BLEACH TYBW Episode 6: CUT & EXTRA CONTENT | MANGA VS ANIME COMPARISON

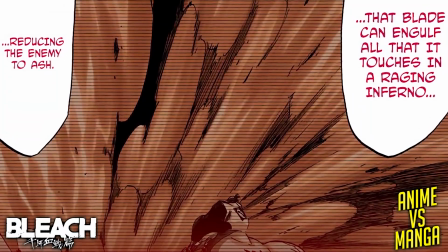When Yuhobak describes Zanka no Tachi as a sword of hellfire, the anime and manga show different depictions of Yamamoto from the past,
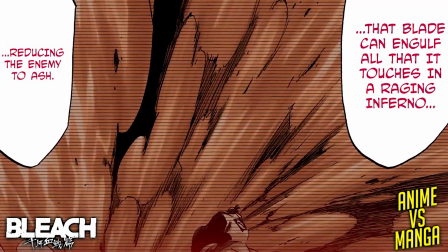with the manga showing him from behind striking with his blade, while the anime shows him raising his Zanpakuto in the air with his flames encircling him.
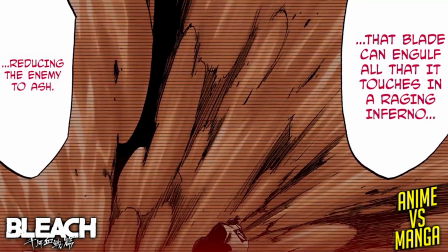After Yubak realises that Yamamoto's flames are now concentrated at the tip of his Zanpakuto, we get an anime-only fight sequence here,
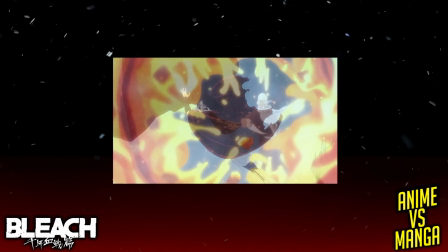where he fires some boulders towards Yamamoto, who effortlessly destroys them with the tip of his blade.
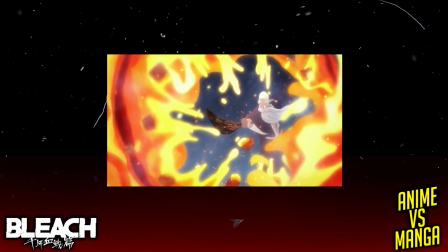Now this is just before he reveals the name of the first phase of his Bankai, which blows away everything that it touches.
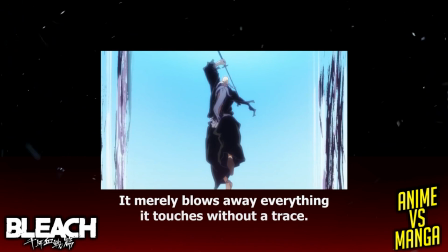After Yamamoto explains Zankanotachi East and strikes towards Yuhabak, a scene is cut from the anime,
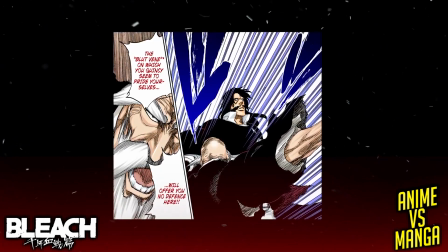where Yamamoto exclaims that not even Blutveen, the source of a Quincy's defences, can stop his Bankai.
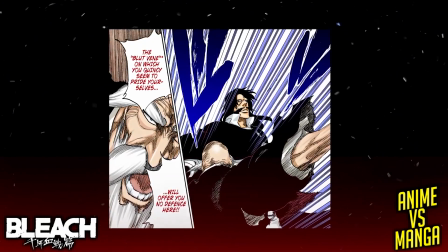After Yuhabak's blade is broken, we cut to another brief anime-only flashback from 1000 years ago,
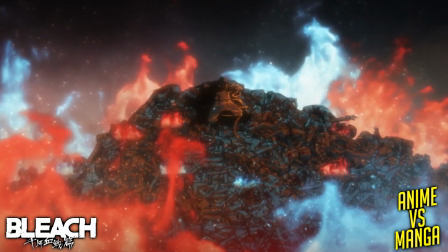as the head captain recalls when Yuhabak and his subordinates were defeated.
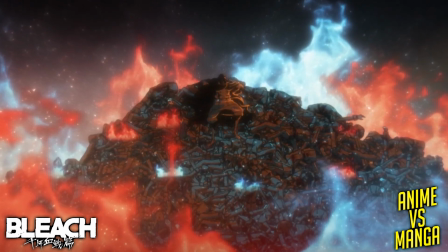We are shown a bloodied younger Yuhabak who was laying on the corpses of his fallen soldiers, with Yamamoto standing over him.
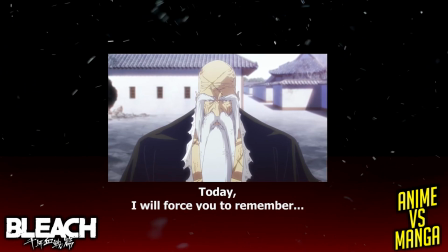This then cuts to present day Yamamoto who says that he will force him to remember that Yuhabak and his army are nothing but a horde of corpses waiting to be burned.
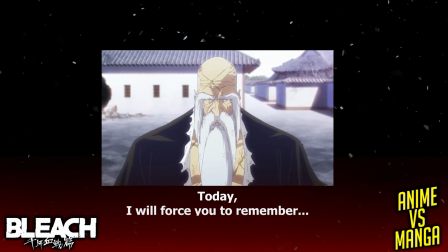Now this exclusive material occurs just before Yamamoto activates Zanka no Tachi West.
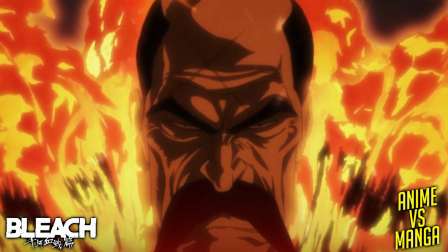After activating Zanka no Tachi West,
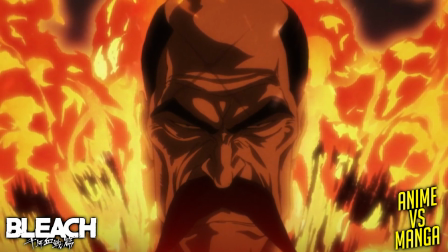we get yet another anime only flashback of Yuhabak recalling Yamamoto using a similar ability 1000 years ago,
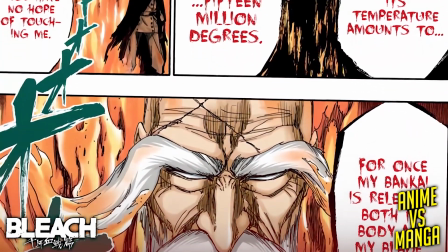while he describes that his heat now reaches temperatures exceeding 15 million degrees.
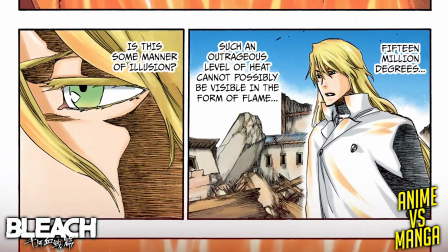Following Hashworld's reaction to Zankanotachi West from the start of chapter 508,
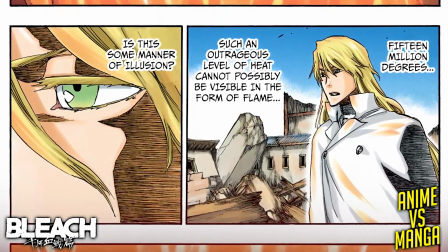we then cut to an anime exclusive scene catching up with Uryu as he continues to read about the history of the Quincy.
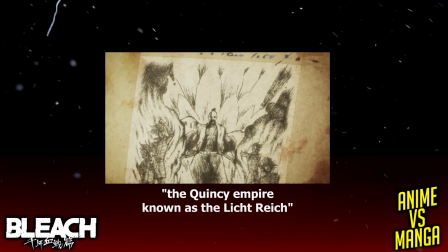He finds out that the Quincy Empire were referred to as the Empire of Light.
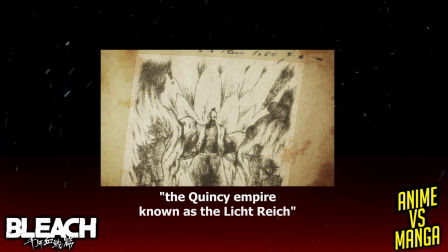Their goal was to destroy Hollows, but they were opposed by the Soul Society who they had ended up invading.
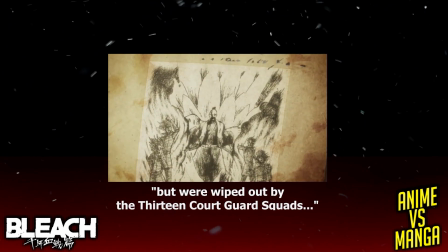But during this battle, 1,000 years ago, the Quincy were wiped out by the original Gotei 13.
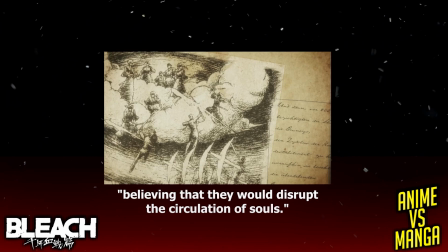Then, 200 years ago, the Shinigami had decided to eliminate any surviving Quincy in the fear that if they were allowed to survive,
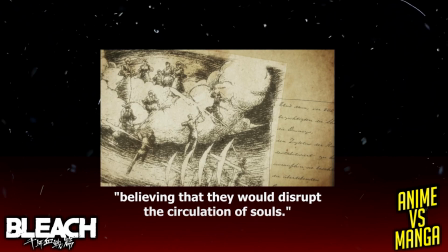they would disrupt the balance of souls between the human world and the Soul Society.
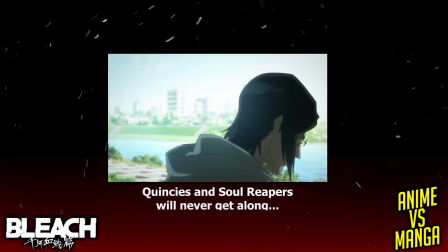After reading this, Uryu states that no matter how much they try, the Shinigami and Quincy will never get along.
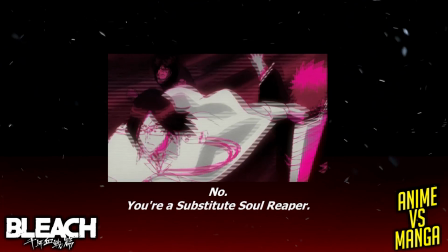As we are shown some flashbacks of Sok and Ishida, and then Uryu teaming up with Ichigo during the Hueco Mundo arc,
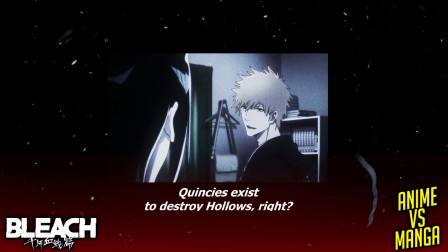which is contrasted against Uryu refusing to help Ichigo in Hueco Mundo this time round because the Quincy exists to eradicate Hollows and Arankas, not to protect them from this supposed threat that Nell had warned Ichigo about.
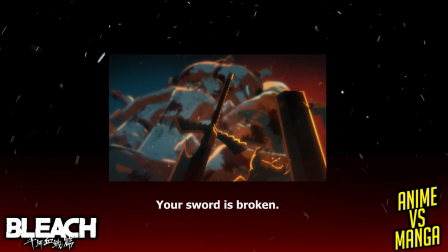After Yamamoto notes that now that Yuhobak's sword is broken, he only has his arrows left to use, we are shown yet another anime exclusive a flashback, with Yuhabak being cornered.
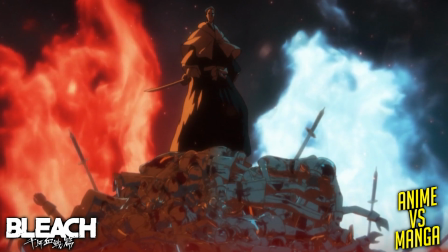Strangely, we see a mysterious unidentified Shinigami standing behind Yuhabak on top of a pile of corpses,
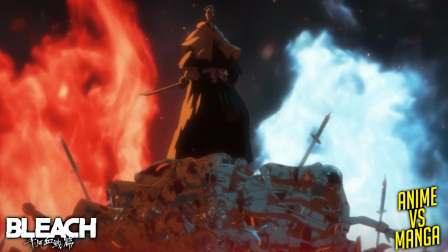while Yuhabak faces a young Yamamoto covered in flames, as he charges up an arrow to fire at him.
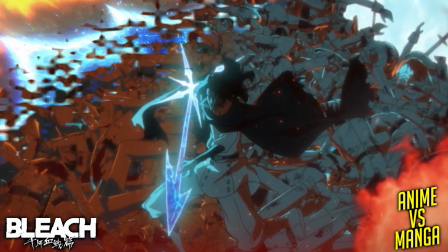Now, the anime speeds up Yuhabak's activation of church song sanctuary prayers, as some dialogue before he activates it is cut from the anime.
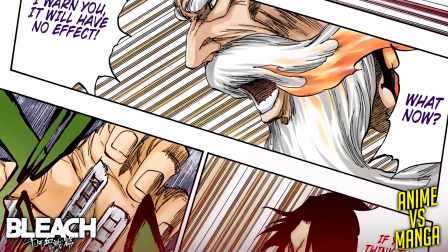In chapter 508, Yamamoto reacts to Yuhabak raising his hand before even activating the ability.
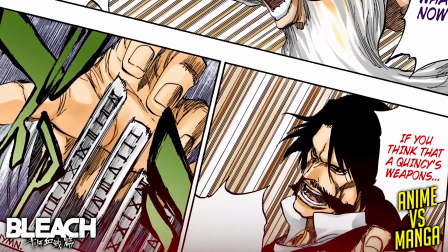He states that there is nothing that he can do against him, but Yorbak tells him not to just assume that the Quincy can only use Quincy Crosses and Quincy Arrows.
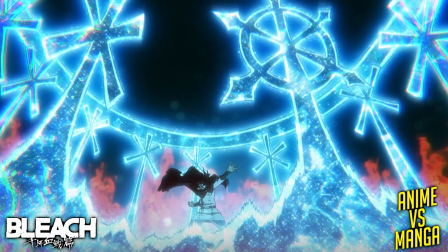This inconsequential line is cut as we streamline their battle into the Church Song and then immediately into Yamamoto activating Zankanotachi South.
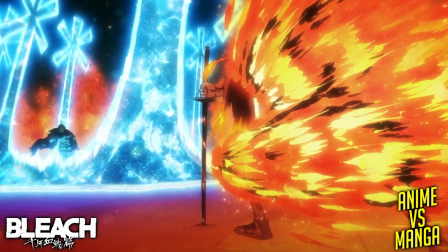To emphasize the horrific nature of Zankanotachi South,
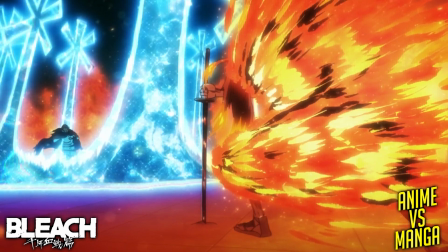the anime has some exclusive sequences to visually enhance and convey to us the activation of the third stage of Yamamoto's Bankai.
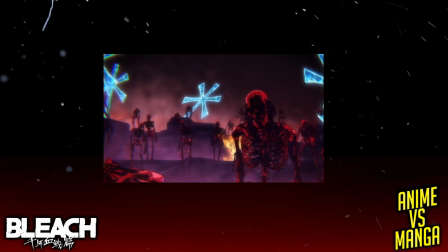There are some amazing scenes of skeletons rising from the ground, accompanied by some unsettling sound design, as we hear bones cracking, with the scene panning across the landscape, revealing a horde of undead corpses awakening at Yamamoto's side.
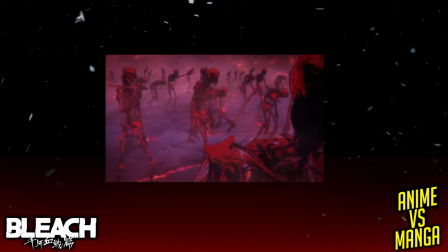They march towards Yuhabak, their enemy, while his church song sanctuary praise collapses. This is an amazing use of CGI and 2D animation, which comes together to breathe life into the pages of the manga, which already do such a fantastic job of depicting the skeletal corpses marching towards their target.
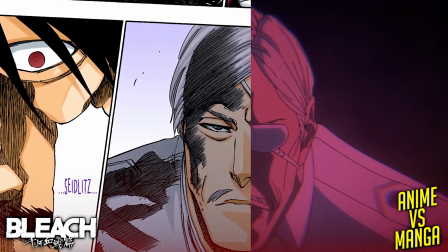While the scene where Yuhobak recognises the faces of his fallen comrades from a thousand years ago is one-to-one adapted from the manga,
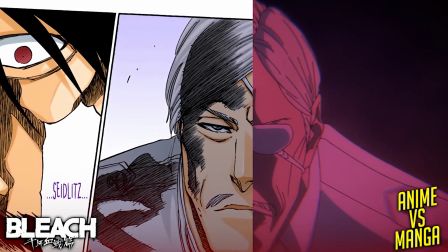I have to comment on how well this scene was handled within the anime, with how the skeletal figures all transform into how they had looked when they were alive.
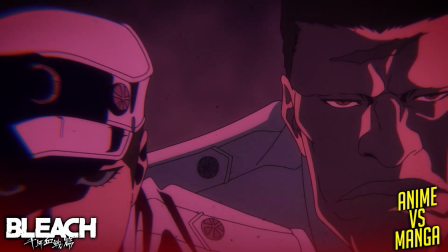This just adds to the unsettling feeling that this ability gives you, and it even makes you empathise with Yuhobak who is seeing some of his comrades for the first time in a millennia.
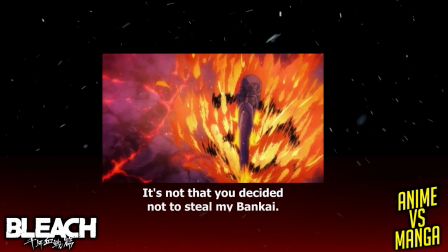Then, some scenes are rearranged as in the anime, it cuts to Yamamoto giving a monologue about why his Bankai can't be stolen.
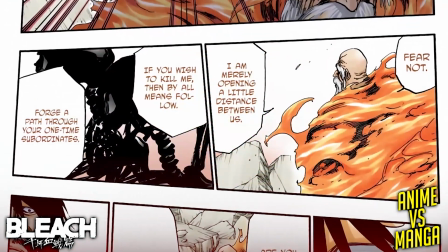But in the manga, before he talks about this, he walks away from Yuhobak as he explains that he is putting some distance between them.
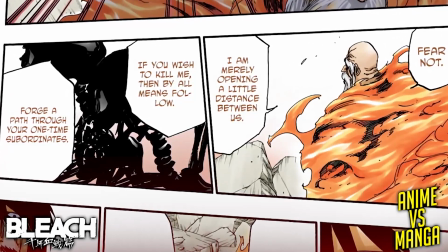And if Yuhobak wants to come after him, then he needs to cut down his former comrades.
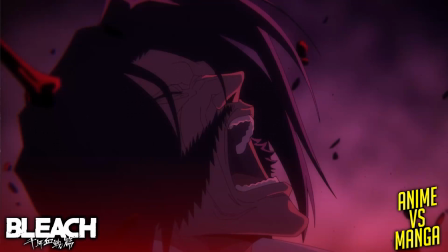The anime has Yamamoto step back from Yuhobak and taunt him after he explains why his Bankai can't be stolen. This is switched up in the anime because it expands upon Yuhobak's frustration here, as he is made to think about having to crush the corpses of his subordinates that are restraining him in order to go after Yamamoto.
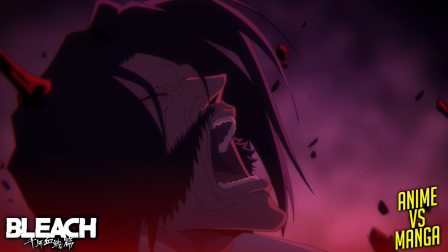We get another anime-only scene where Yuhobak remembers his fallen comrades once again as he yells out.
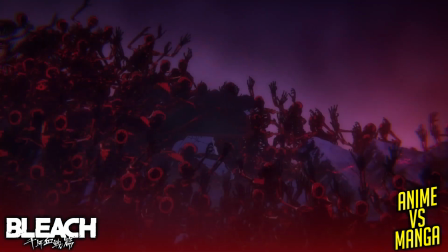This is followed by a scene that cuts back and forth from the past to the present, with Yuhobak walking past the corpses of his men in the past,
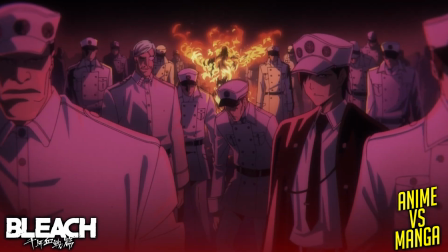which is mixed with Yuhobak in the present crushing the skeletal remains of his men as he breaks free to follow Yamamoto.
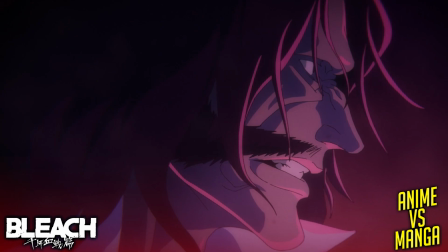This added scene just adds so much more emotion and emphasis on the original battle between the two of them
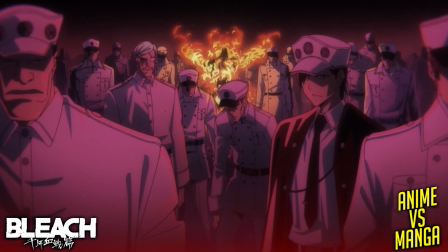as they even show us a full shot of all of Yohabak's men who were killed by Yamamoto a thousand years ago.
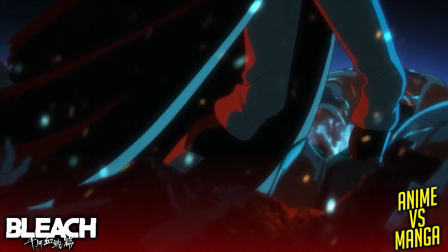And this is one of my favourite added scenes in this episode as we get to see just how many subordinates Yohabak had lost in their
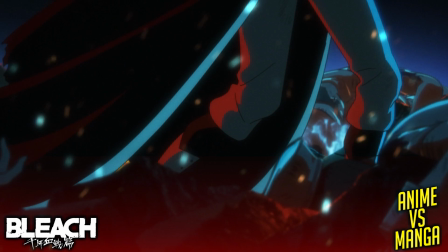first fight and it makes you better appreciate why he has taken revenge against the Soul Society 1000 years later.
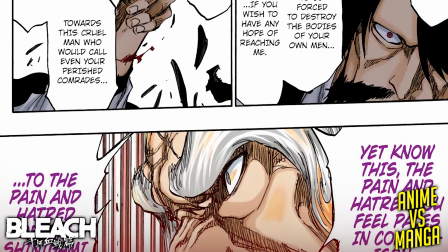The pain that Yuabak is feeling after losing his comrades is contrasted against the Shinigami that Yamamoto has lost,
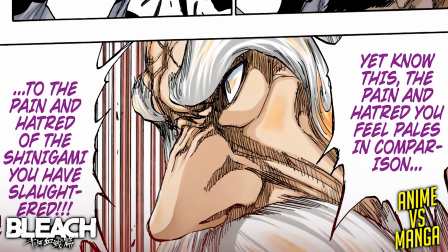as the anime cuts from a young and old Yamamoto,
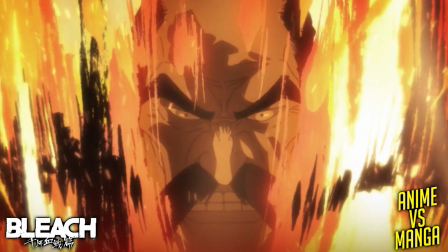as the anime shows us a young and old Yamamoto cutting back and forth until we see a silent glimpse that reveals to us all of
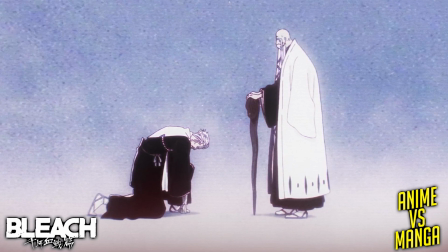the Shinigami that have been slaughtered, with a particular emphasis placed upon the loss of Sasakibi, which is the fuel to Yamamoto's fire during this battle.
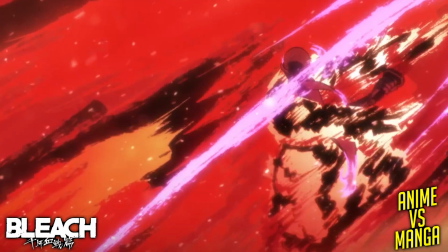All of this happens before Yamamoto activates Zankanotachi North in the anime,
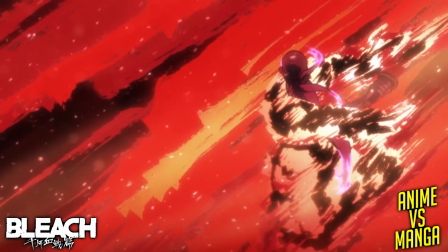which is expanded upon and is given some stunning visuals that convey the powerful nature of
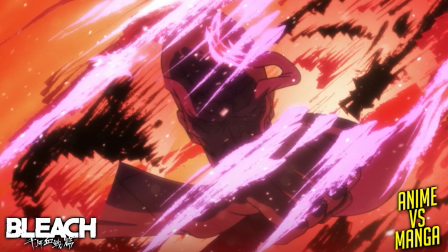the final stage of his Bankai that ends any encounter with one final decisive strike.
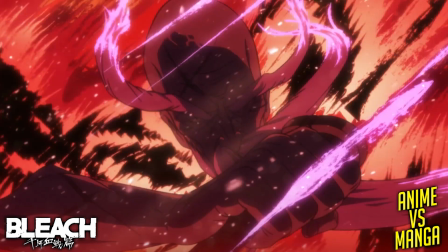After it is revealed that Yamamoto was battling against an imposter,
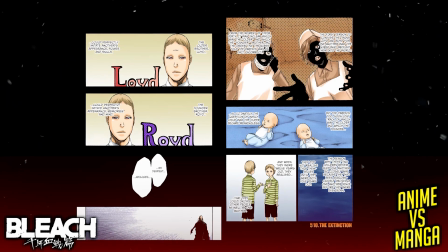a flashback from the start of chapter 510 that explains the powers of the Sternritter doppelganger twins, Roid Lloyd is cut from the anime.
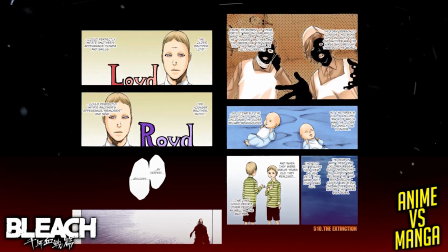The two pages that are removed from the anime speak about how at birth the twins had looked so alike that they were mixed up and they didn't know who was the eldest or the youngest.
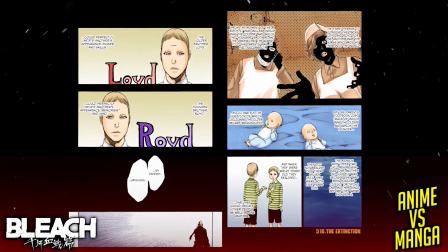Because of how identical they were, they had mimicked each other from birth.
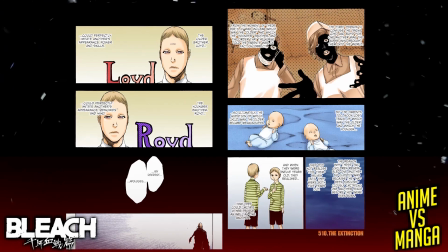They had both realised that they were doing this at the age of 5 and when they had both turned 12, they had realised that they were able to mimic other human beings too.
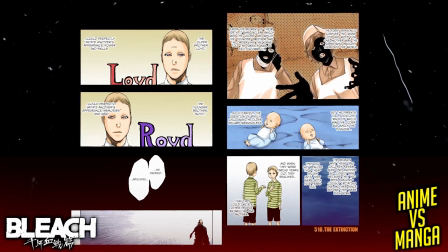The older of the two Lloyd was able to mimic another person's powers and skills as well as their appearance.
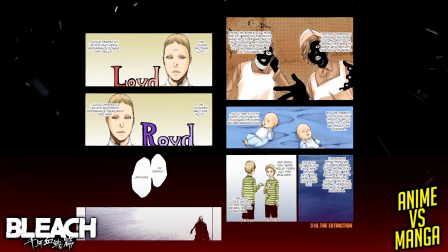He had in fact been defeated by Kimpachi earlier on and the younger brother, Royd, was able to copy the memories, mind, and appearance of another.
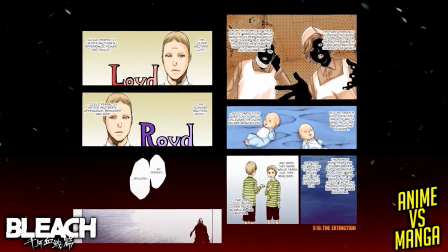And this is who Yamamoto had been battling this entire time. Now this brief explanation about the twins and the nature of both of their powers is omitted in the anime,
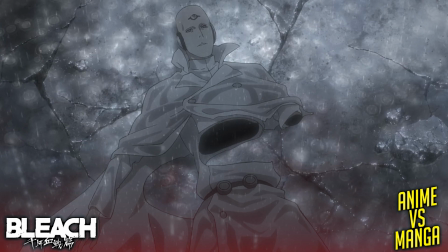but I think that it's for a very good reason, because it allows us to spend more time with a fan favourite character before the end of the episode.
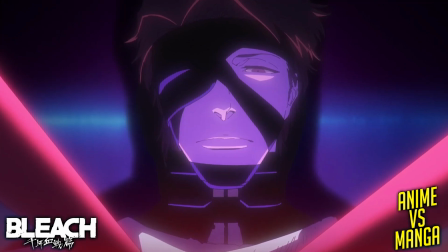Now I am of course referring to Sasuke Aizen,
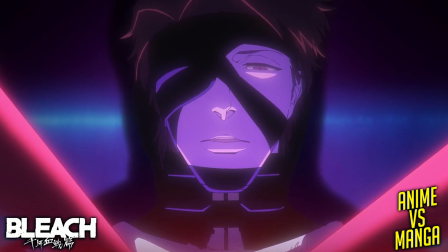who has two minutes of screen time at the end of this episode as the anime expands upon his meeting with Yuhobak from chapter 510.
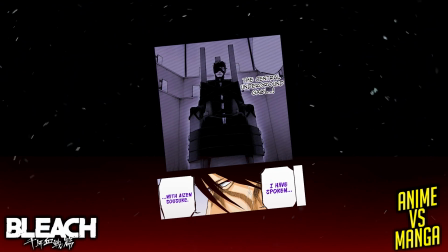This chapter briefly mentions that Yuhobak had offered Aizen a position within his army but he had refused and it shows us one panel
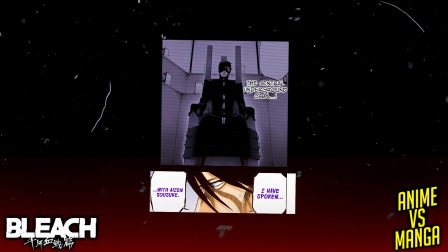of Aizen which just depicts him tied to Chersama from a scene that recalls his sentencing at the end of the Fate Karakura Town arc.
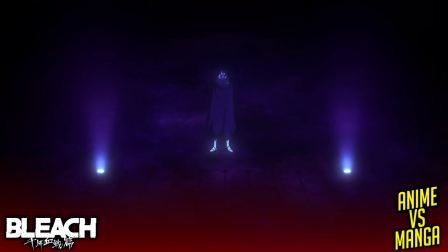The anime on the other hand blows the manga out of the water here as we cut to Muken and are actually shown the entire conversation between Yuhobak and Aizen.
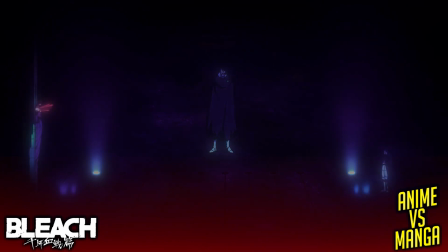The two address each other as Aizen reveals that he knows about him, but he had never thought that he would end up seeing him with his own eyes.